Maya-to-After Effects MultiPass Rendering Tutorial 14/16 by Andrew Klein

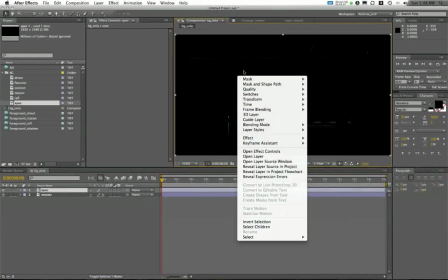4:05 So with this specular image, I'm going to right click in my composition, and I'm going to go to blend mode and choose add.
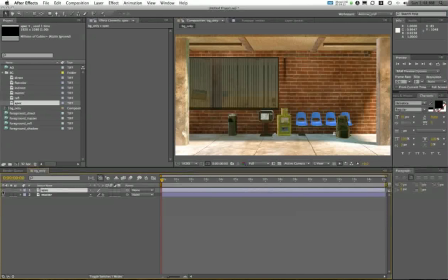4:12 Now you can see here, if I turn this layer on and off, here's the addition of that extra little specularity.
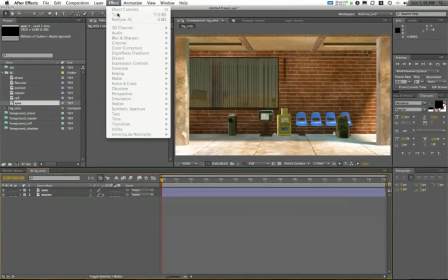4:20 So here's it off, here it is on. It's very minimal. But what I'm going to do is I'm going to select my spec layer, and I'm actually going to do a couple things here.
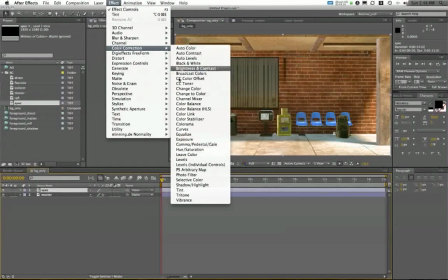4:28 First, I'm going to go to color correction, and I'm going to adjust the exposure of this,
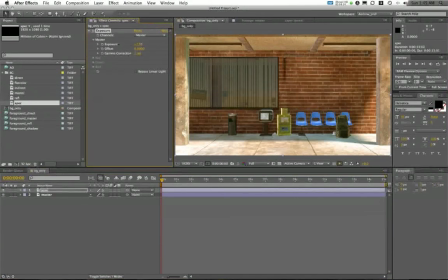4:34 which I can use to kind of blow out the highlights a bit. So now I've really like punched up those highlights. These are all the specular shininess highlights.
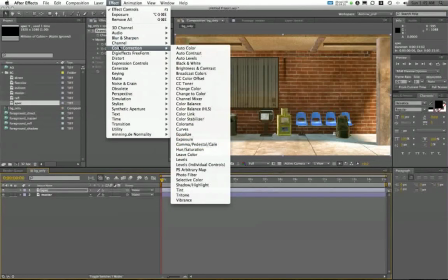4:48 I might also actually use a tint in this case. This is Effect, Color Correction, Tint.
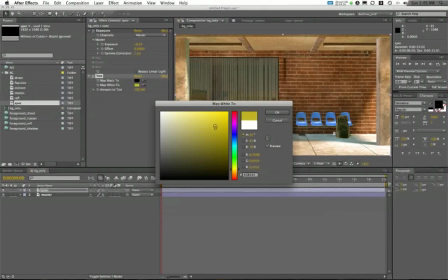4:55 And I can remap my white maybe to like a really warm tone. might give me an interesting highlight color here.
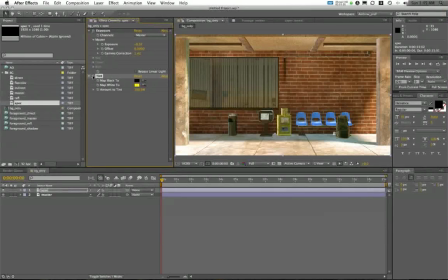5:03 And if you look at the difference with tint on and off, it might give you like a really subtle like yellowing on top of this, which is kind of cool. Now, one more thing I like doing with my specular pass, which I think can be kind of cool,
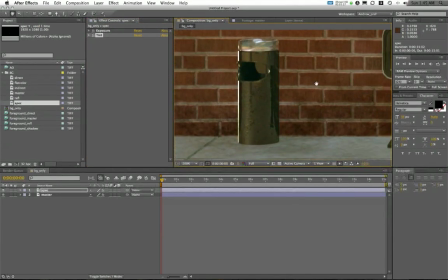5:15 I'm just going to zoom in here so you can see this a bit, is I like to apply a
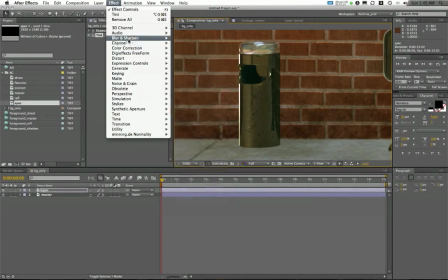5:21 Gaussian blur to this. I'm going to go to Effect, Blur and Sharpen, and choose Gaussian Blur.
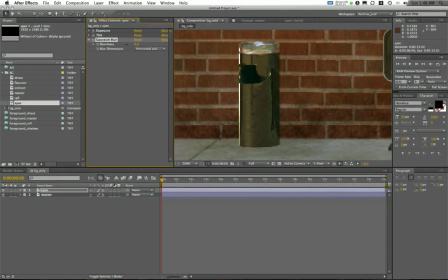5:29 And I'm just going to up the blur amount. Now, at a blur of 0, this highlight is pretty sharp. But if I up it just a bit, this is a blurriness value of about 4.3, I'm blurring just the highlight.
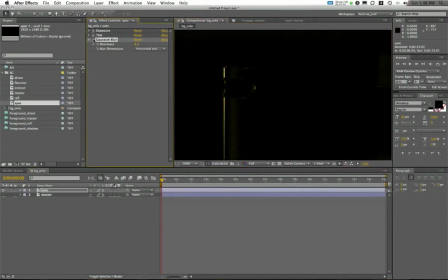5:42 You can see here's what it looks like just by itself. Here's Gaussian blur off.
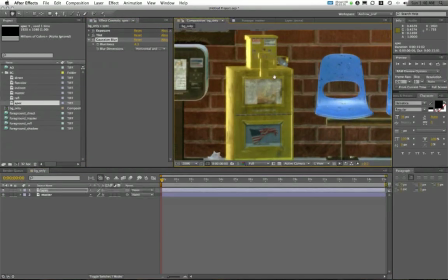5:47 Here's Gaussian blur on. I put it with the background image. I get this sort of little glowy, ethereal highlight around my elements.
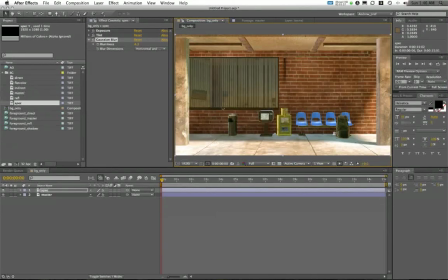5:56 And I really like this look. I think it's something that can benefit your images quite frequently. I'm going to take my reflections pass now. This is my background reflections pass.
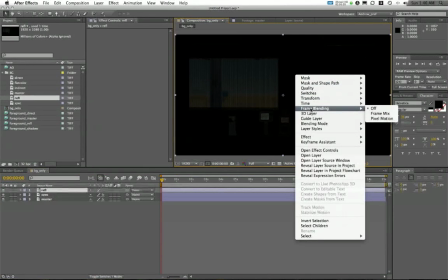6:07 I'm going to pop this on. Again, it's mostly black, so I'm going to take my blend mode and set it to add.
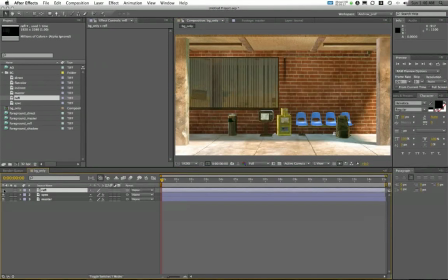6:14 Now I've got a separate layer, which just kind of is my reflections. And I'm putting this on top of my already existing reflections, doubling this down.
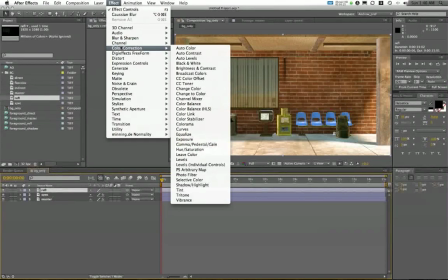6:22 But oftentimes I like to edit this a bit. For instance, I'll go to color correction and maybe choose tint here.
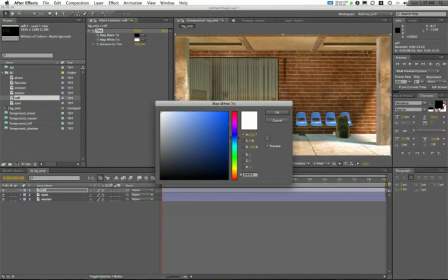6:29 Maybe I can make these reflections all pretty blue.
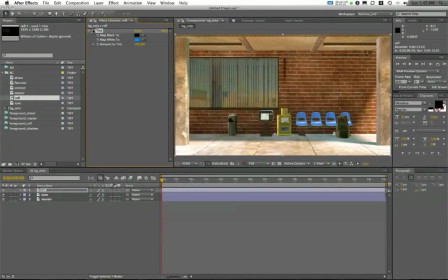6:37 Now I've got sort of a much bluer look to that.
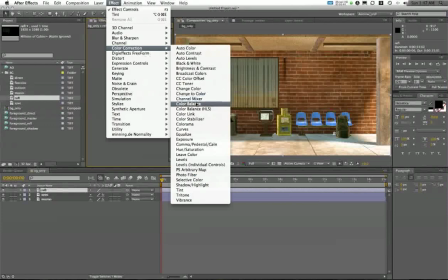6:42 I could also take this and go to effects, color correction, and get my color balance. These are the filters I use most predominantly.
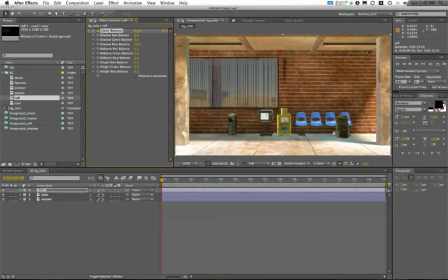6:49 I can up the amount of shadow blue and highlight blue. And this can all be done to effect until you got the look that you need.
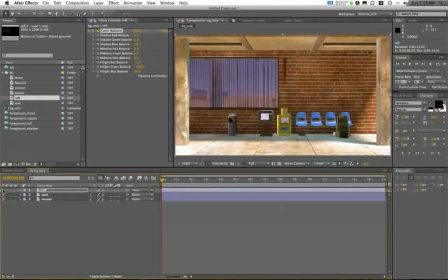7:04 So here you can see the big dramatic difference I'm getting by sort of recoloring just those reflective elements. What else do we have? We have our indirect pass. This is mostly black.
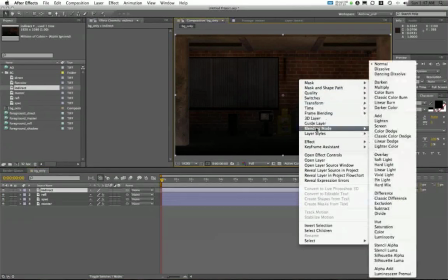7:16 This is just the bounced illumination. What I'm going to do here is, again, I'm going to set this blend mode to add, which adds additional light to my shot.
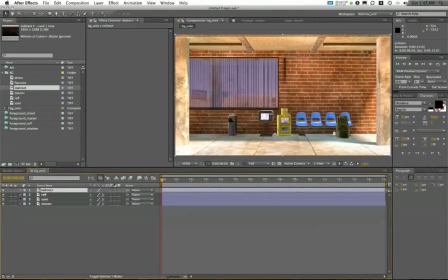7:25 I also probably think that this is a bit too intense, so I'm going to open up the indirect by clicking on the little triangle in my layers, and that'll open up the transform, and I can modulate the opacity by sliding this up and down until I have the amount that I want.
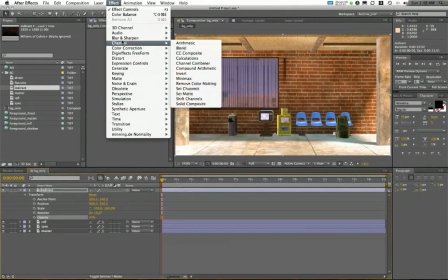7:43 I might set this pretty low at like 40-something percent. But again, I can also tint this, color correction, tint.
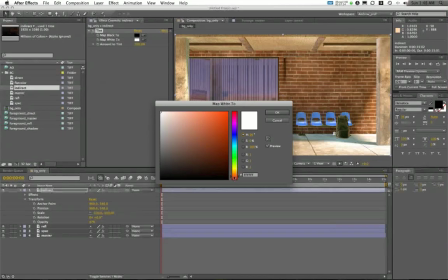7:53 And let's make this like really orange or so.
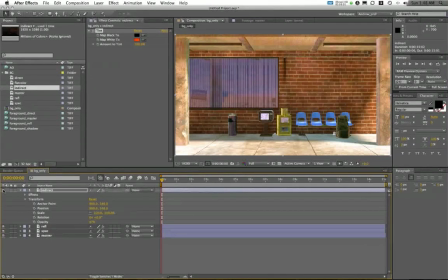7:58 Let's see what it does. Subtle, but it's like a warming filter for the surface, so I kind of like where that's going. Those are my tints. And I've now got my background pretty much composited.